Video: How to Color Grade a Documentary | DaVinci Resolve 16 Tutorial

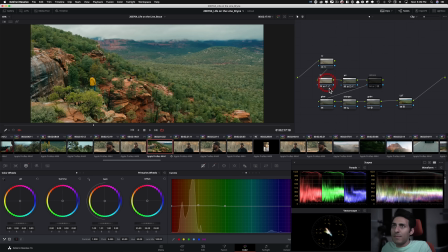(37:28)
And then on my second pass, I came back and I'm like, hold on a second. Let's work on it.
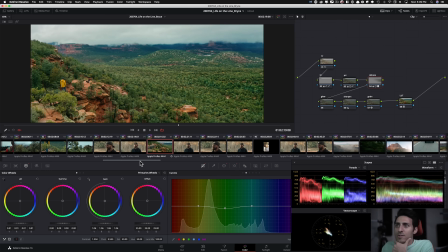(37:33)
Let's massage it a little bit more. And then I came back and did that. So what else can I show you guys?
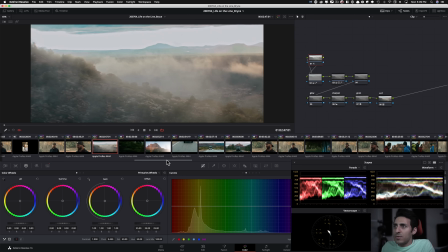(37:40)
Okay, this is a good example too. Actually, you know what? Let me do this one.
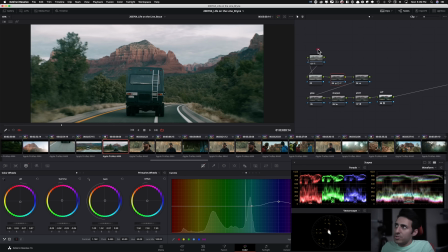(37:49)
This is close to the other shot that I showed you, but again, it's going to be very powerful.
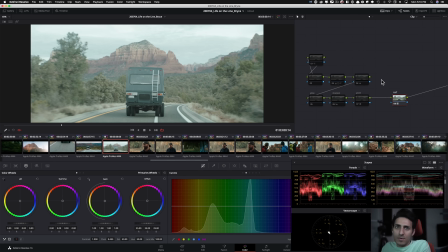(37:54)
Okay, so look at after the LUT, this is what we're looking at. So the LUT didn't really. The LUT is not, if somebody's out there is like, hey, Qazi, you're working with the LUT. I mean, what's so special about what you're doing? You guys are obviously seeing the LUT is not really doing much. I mean, it's a look DNA that activates after I put on my own look.
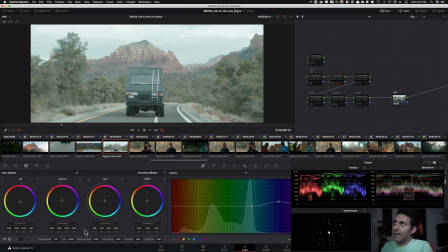(38:14)
Okay. So here, once again, no temperature control used here, just a tint. And I'm taking it to 19 to add like a little bit more magenta in there. Because if you remember, like this is a little bit more on the green side, and you can see it right here. So then when I add a little bit more magenta, it cancels that out.
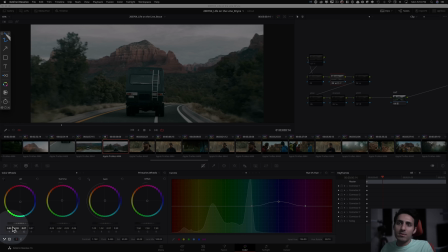(38:35)
And then I just went in and good old lift gamma gain, but I'm kind of aggressive with it, right? So like, look how far I'm pushing this down, and then I'm pushing the gain up in the opposite direction to this. So you see, like this is the dance that I'm talking about. And then in my gain, I just like raise it up very conservatively and then keep it somewhere around there.
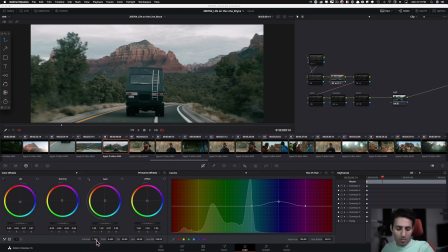(38:54)
Even the contrast is pretty low key. I'm not going really heavy on that. So that's what happened here. But again, you guys remember the salmon with the little teal action that I was talking about.
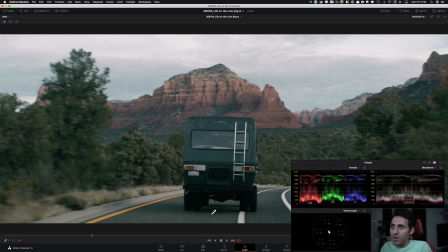(39:09)
So that's what's being created, right? So if I make it bigger and you look at the road, like it's a really filmic looking road, right? Like, I mean, this is what we see in movies, I mean, you can think of like No Country for Old Men, like the road, the asphalt looks so rich. And I was just able to create that with one node and lift gamma gain.
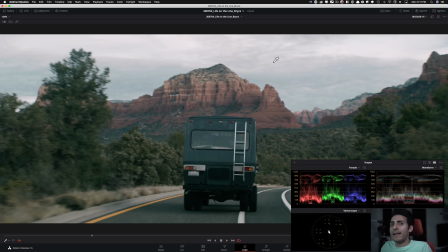(39:28)
And then I was countering that for my highlights to add that salmon to create that drama, because without it, it's just kind of boring. But then with this, you all of a sudden, it's just like, whoa, it's so cinematic. Like, and then, adding the school bus yellow. You guys know I'm just fascinated by yellow. It's in my logo. It's my life.
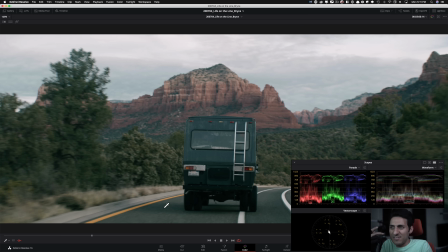(39:47)
and I like this rich, like orangish yellow, like a school bus yellow. So I brought that in here, and it just like gives us another pop. And then I made sure that, you know, my highlights like stay really crispy, and I did that there. So when you put all these elements in, and again, happening in one node, and then here we just added a little bit more saturation, because when I was here, just in context with everything adjacent to this shot,
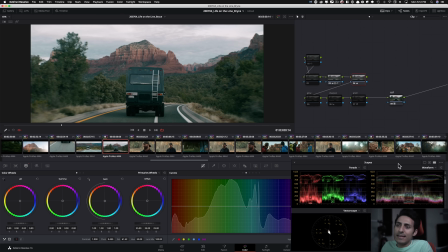(40:16)
I'm like, man, it's still missing something. What is it? And saturation was the answer here. So guys, it's all of it, right? So I mean, there's just all, like, your brain needs to be processing all of it at 110% at all times. Turbo boost needs to be turned on while you're grading, and it just needs to stay on, because trust me, you will forget like the smallest things all the time.
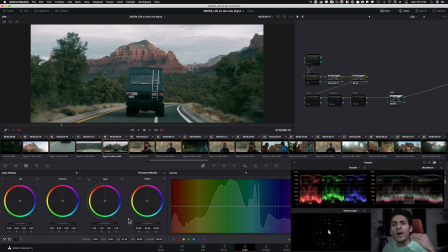(40:40)
So like you'll forget to use saturation, you'll forget like, or when to use it, or when you need it, and you'll just get tunnel vision, right? Like, I mean, you're going to be looking at something and you're like, man, what is it missing? And you're going to go overdo things like Q versus options, this and that.
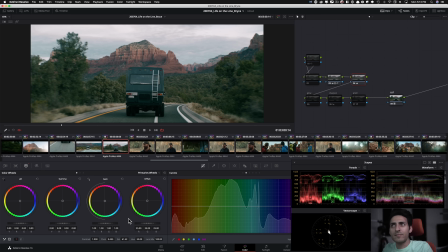(40:54)
But here, just the results and the answer was like right in front of me. Like, let's just crank up the saturation and see if that does anything. And you can see it, right? Like, I mean, look at the yellow, what it did. Look at the lights, what it did to the lights. Look at the separation that is creating between my truck and, or my van and like that, you know, foliage in the back.
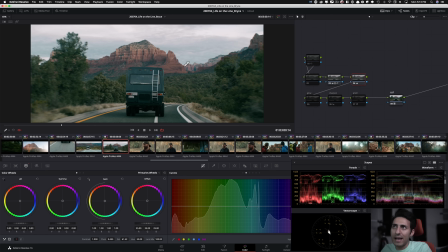(41:13)
And then just look at the separation that is creating between these rocks and the foliage back here, and then the clouds or the sky to the trees. So all that, just a little pop, just a tiny bit of pop. And if you guys can, definitely watch this video in 4K.
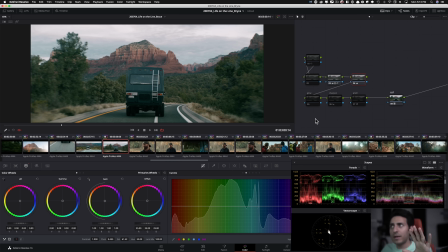(41:30)
I upload all my videos in 4K, so you're really going to be able to see all these nuances that we're talking about.